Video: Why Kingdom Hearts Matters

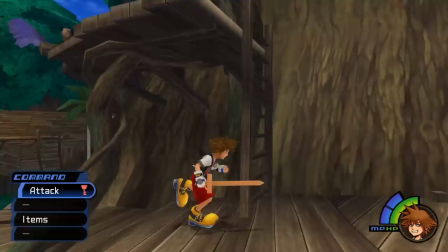(20:34)
Not all games achieve this fact, but I think it's something that developers generally aspire towards, and so Kingdom Hearts must teach you how to pay attention, and how to think.
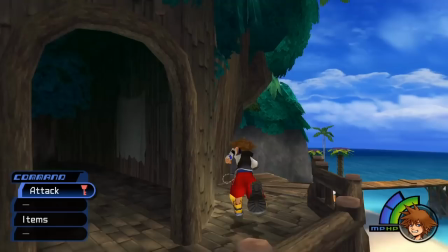(20:42)
Kairi's task is mundane. It isn't difficult at all. Get some logs, some rope, a sheet. Even this mundane task primes you to be ready for more complicated instructions, though. Kairi's task is the equivalent of the first jump in a platformer.
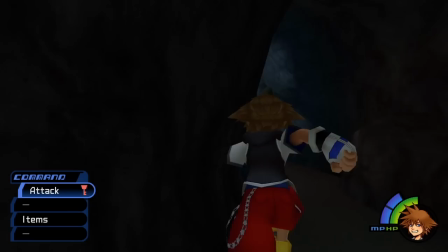(20:55)
It's obvious what to do, how to do it, and it's easy to achieve, yet that first jump prepares you for the harder ones to come.
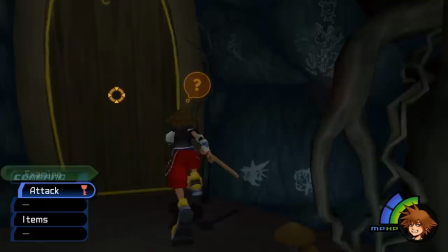(21:01)
While doing this task, you'll likely realize there's more to the island than just doing what Kairi says, though. You'll encounter the Final Fantasy kids from earlier and have the chance to fight them.
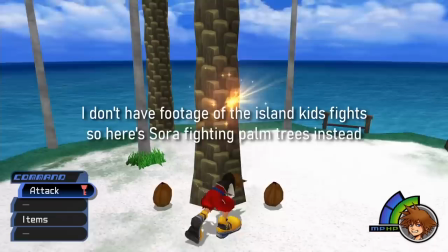(21:09)
You can fight Riku, too. This is completely optional, but you'll get a small reward for beating them, and it's a fun challenge.
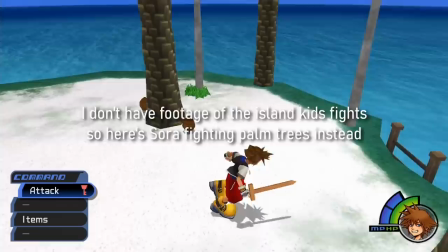(21:15)
There are also a couple of treasure chests hidden around the island. These are completely optional, but reward you for exploring.
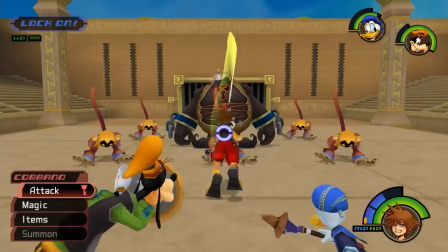(21:21)
Here the game teaches you to do more than just walk forwards. Forward progression in Kingdom Hearts is incredibly easy if you know where to go.
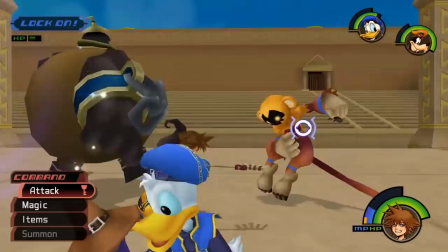(21:28)
There are even entire levels that are completely optional. If all you do is put your head down and move forward, you'll miss a lot of the game.
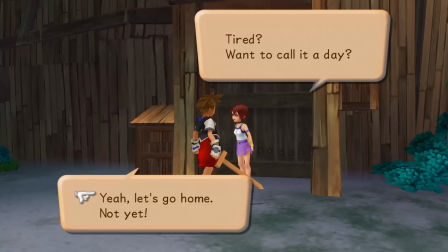(21:34)
On this island, Kingdom Hearts asks you to do things that you don't have to. Finishing your tasks causes the day to end.
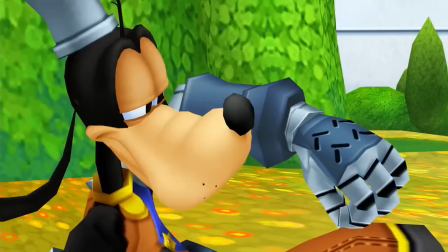(21:40)
You get a little cutscene, one with Sora and his friends, and another of Disney Castle. This is the first moment where we see proper Disney characters.
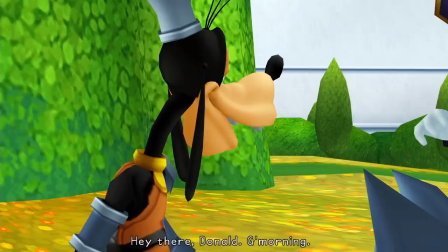(21:48)
Sure, during Dive to the Heart, there are the murals, but in this scene we actually see them moving and speaking as fully-fledged characters.
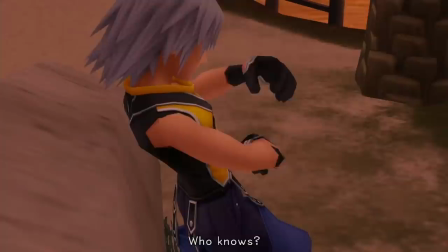(21:54)
This is also where we see the contrasting ideas so centrally. The opening act of Kingdom Hearts feels a lot like a typical JRPG. Upon ending the first day on Destiny Island, you're treated to a cutscene at sunset where the island trio Sora, Riku, and Kairi ruminate on life on the island and contemplate what lies beyond.
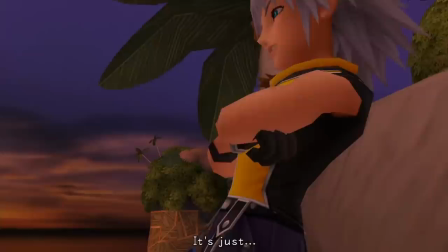(22:10)
It's clear that Riku's given this a lot of thought. Their plan for exploring other worlds is to build a raft and sail beyond their island and find out what's out there.
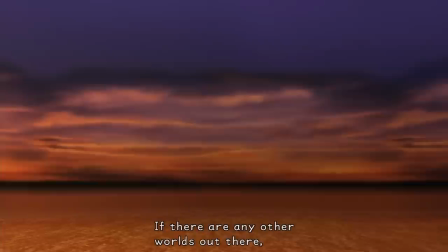(22:17)
When you first hear this plan, it sounds silly and childish. Even when I played this game for the first time as a kid, I understood there weren't different worlds if I just sailed off the beach.
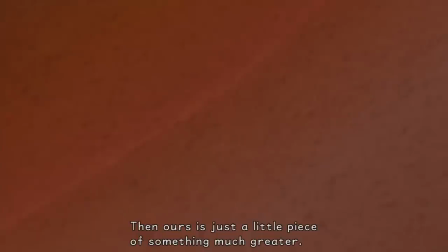(22:24)
Looking into the sky and thinking about what's past there and planning to get on a raft to get there seemed more like kids playing pretend than an actual plan.
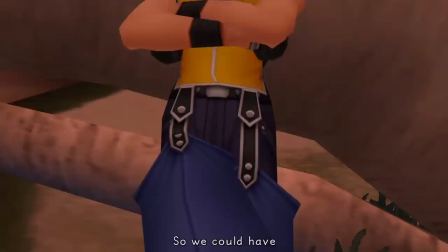(22:31)
But Riku speaks of it in a serious tone. He isn't playing around. He genuinely wants to find the other worlds and believes that they're out there.
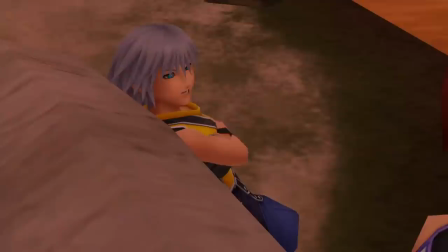(22:38)
We'll come to understand later in the game that the idea of sailing into outer space in the Kingdom Hearts universe isn't actually that absurd.
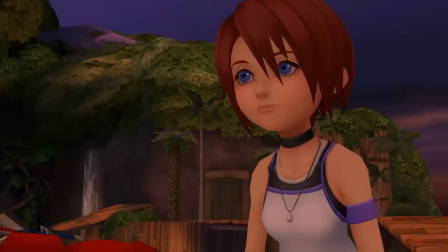(22:44)
Hook's ship from Peter Pan is flying through empty space, as is Monstro, the whale from Pinocchio.
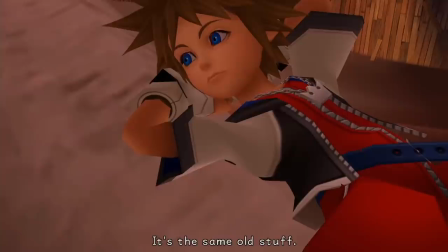(22:49)
Kyrie herself comes from another world, and though this is said to the player early on, it doesn't really sink in a significant until much later.
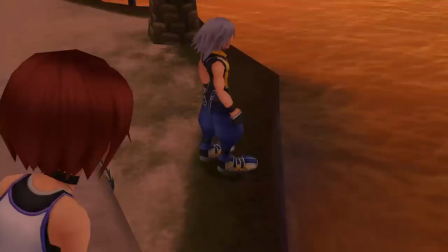(22:55)
As a child, this cutscene just felt like three friends hanging out on the beach at sunset. As an adult, it feels like a grave warning.
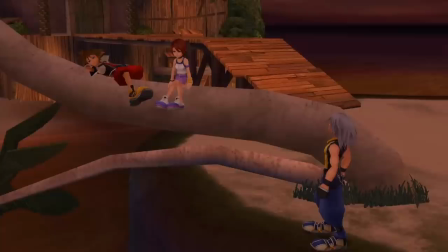(23:02)
We understand the tutorial dive to the heart happened within Sora's dream, and so if we view the opening cinematic, simple and clean, as an extension of that dream.
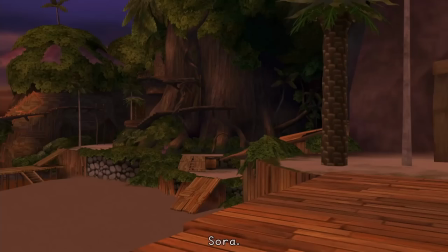(23:09)
It feels almost prophetic. You add this to the serious tone that Riku speaks in when speaking of the other world, and suddenly the talk of exploring other worlds doesn't sound so cheerful.
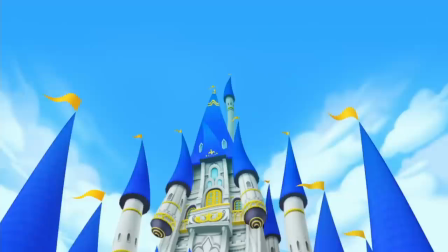(23:18)
This cutscene is melancholic. It feels like a calm before a storm.
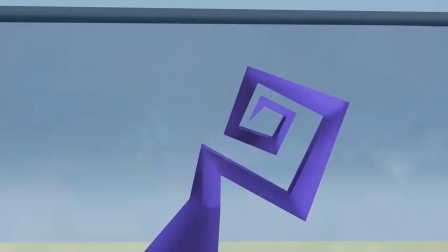(23:22)
And immediately after this cutscene, we cut to an instrumental version of the Mickey Mouse March, the theme song from the 1955 show The Mickey Mouse Club.
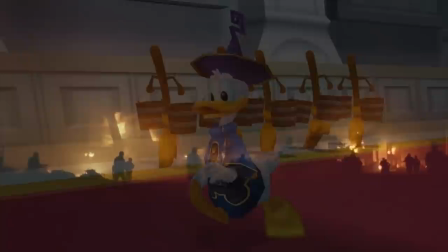(23:30)
Though what may be more recognized by modern audiences is the song which is sung by soldiers marching through a war-torn Vietnam, in the conclusion to Stanley Kubrick's 1987 film, Full Metal Jacket.
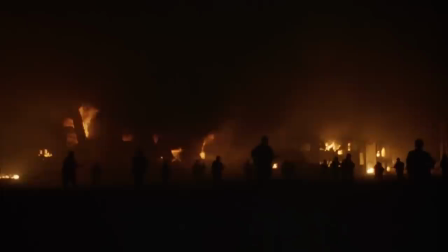(23:39)
I can't say with certainty that the Mickey Mouse march being used to contrast the melancholic ruminations of Kingdom Hearts
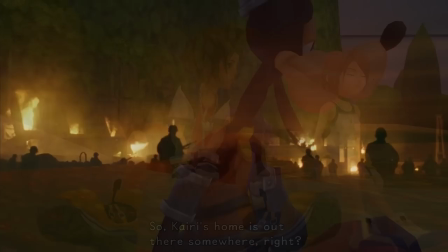(23:45)
protagonists against the whimsy of Disney films is done as an intentional homage to Full Metal Jacket's haunting final moments.
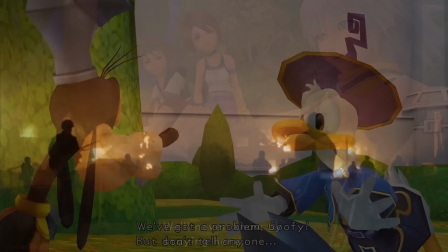(23:51)
Whether this song was used to reference this scene or simply because it was the song most ubiquitous with
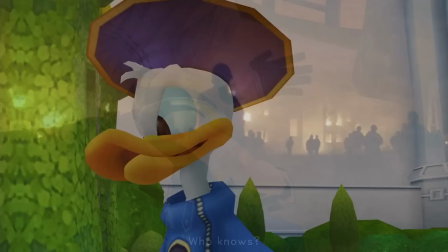(23:55)
Disney's iconic mascot and its use in Full Metal Jacket as merely coincidental isn't for me to say.
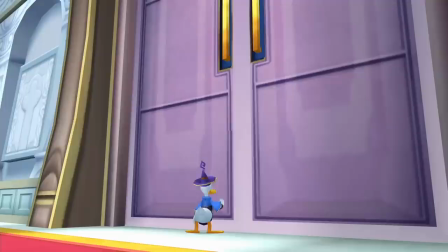(24:01)
What I can say with certainty is that the scene of Donald Duck walking up to 50-foot-tall doors, only to open a much smaller door that was hidden within the larger facade,
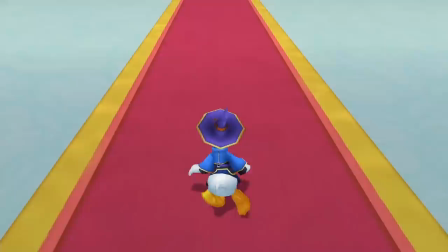(24:09)
is the greatest piece of visual comedy that has ever existed within a Japanese role-playing game. It is strange, though.
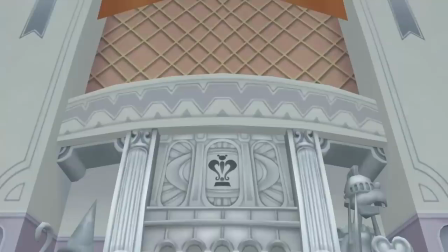(24:15)
Even as a child playing through Kingdom Hearts, I recognized the scenes at Disney Castle introducing Donald and Goofy and their goals and motivations felt so out of place.
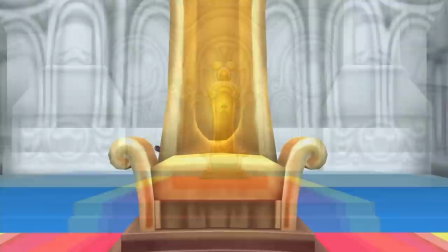(24:23)
They felt like they belonged in a different game altogether. together. This isn't a criticism of poor writing or storytelling, structurally, this makes a lot of sense.
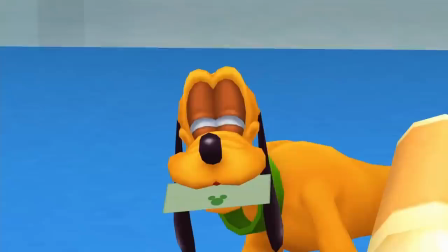(24:31)
Destiny Island is their introduction to Sora and his goals and motivations, but Donald and Goofy are also main characters who, though they've yet to meet Sora, will join him on his journeys to come.
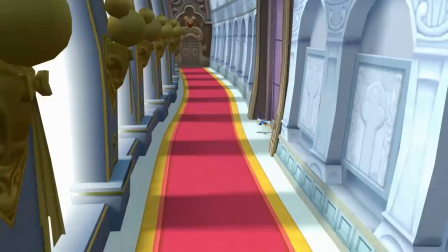(24:40)
It's important that during this exposition we come to understand them all the same.